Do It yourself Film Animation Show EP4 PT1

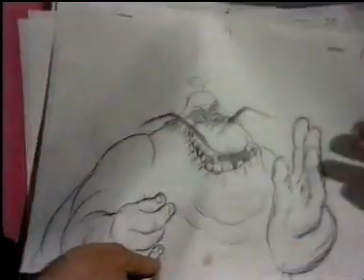Then he gets carried away shrieking with laughter, perhaps bangs his head a couple of times,
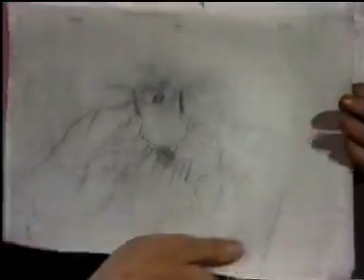and then ends up sort of shyly thinking about it. Now as long as you act it out, you can act it out in your head or in front of a mirror, it doesn't matter, you'd work out the timing of it. He would be thinking about it, and then he goes, puts his hand out here, bangs his head, laughing, gets carried away with great and then pulls his hands up and thinks about it in a sort of an embarrassed way. So once you've got those storytelling drawings, might be four or five drawings in the scene, you would start to work doing all the in-between drawings. Now if I take where he's hitting himself here, if we get the camera in on it, I will now do what is called an in-between on top. And one works for this sort of work on a light box or light table with light underneath the drawing. So if we darken the studio, if you can see the light shining through the drawing.
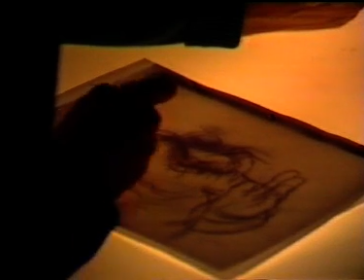Now you get, you draw, you see his shoulder there.
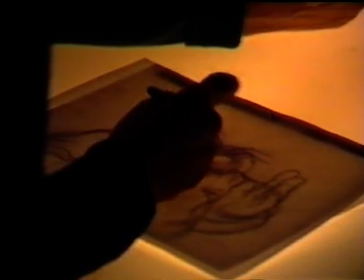I'm putting in the drawing in between his shoulder, his nose, his nose.
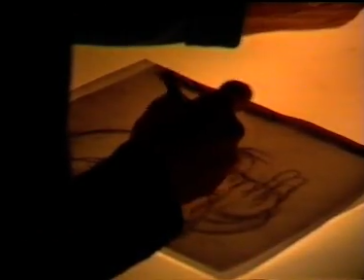This may look very confusing, but you're very used to finding where these damn drawings are.
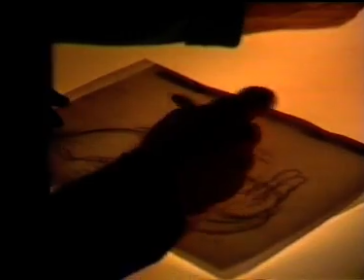Putting in the main points first.
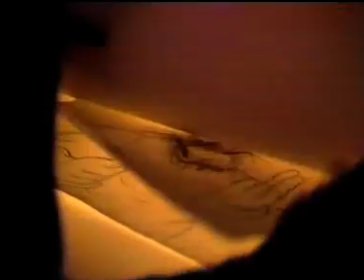and in fact instead of being 10 million drawings for his hand to hit his face,
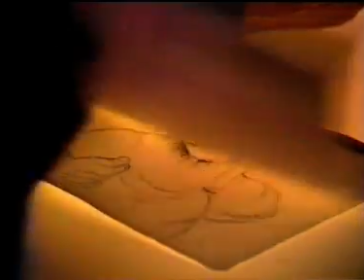to give impact there's only one drawing in between the outside position and the actual hit,
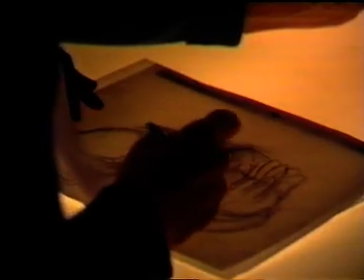which gives impact. Now the mouth one could even bang open larger if it would give more impact.
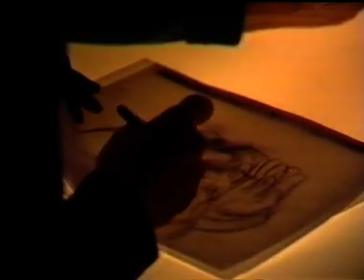It's not a mechanical job, that's the whole thing. Even the in-betweens are not mechanical.
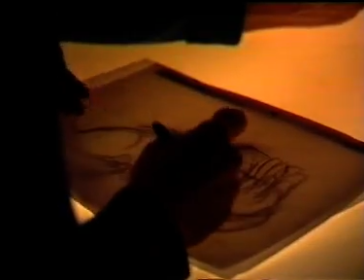To make the damn things flow,
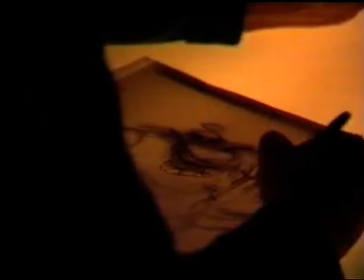it's just a series of breaking down your movement into tinier details.
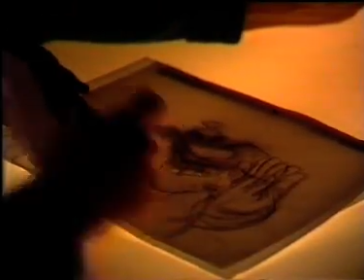Anyway, one could go on forever. It's like one does.
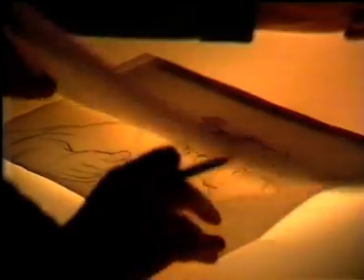So that's it, basically acting in slow motion. now paper animation is absolutely terrific for making cartoon films on and we are actually making a whole series of animated cartoons for the bbc children's television and here i've got an example of rhubarb the
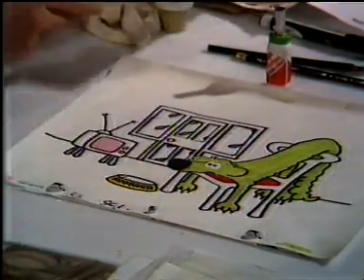dog that's the name of the series and i'm going to show you how we do that we just
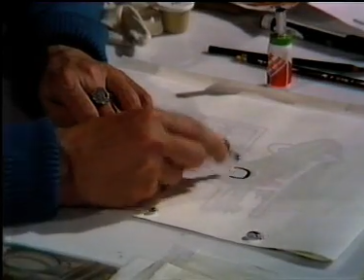draw this green dog like this in outline using these felt pens and
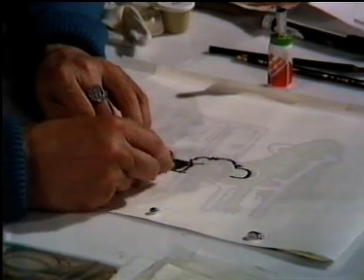there I go fill in his nose see they're absolutely terrific you you know they photograph very well it's very easy to shoot
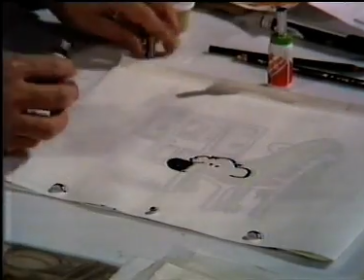and when I've done the whole drawing I ink
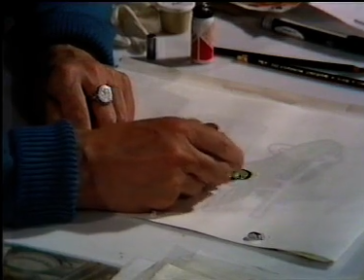in this crazy dog rhubarb just avoiding
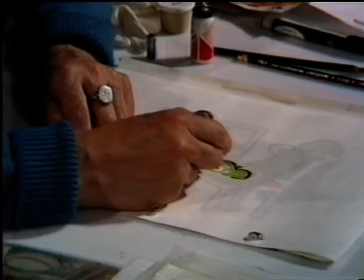the eye there now you must be careful to use the right magic markers because you don't want that black
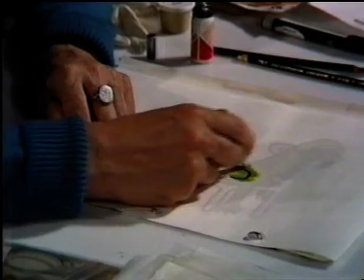line there kind of smudging all over the place you see the black line is not smudging one marker
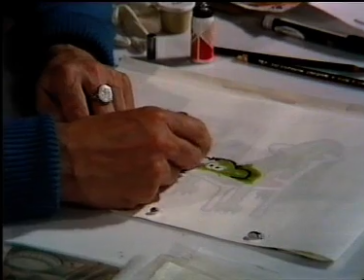goes on top of the other that's very nice a nice green dog who ever heard of a green dog
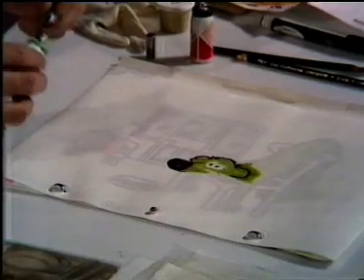right well um now what happens when i have that drawing sort
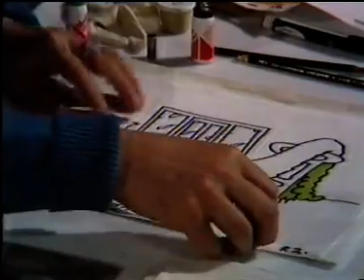of completely colored in there i then flick
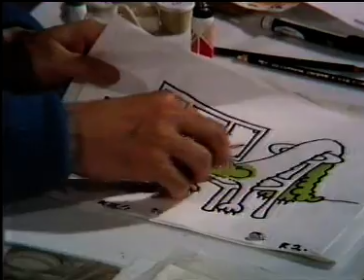you see between that and that and you do get this kind of discrepancy between
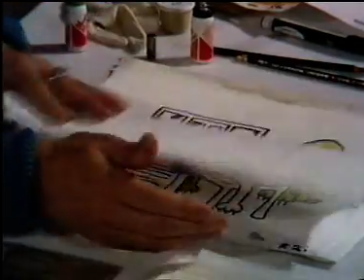the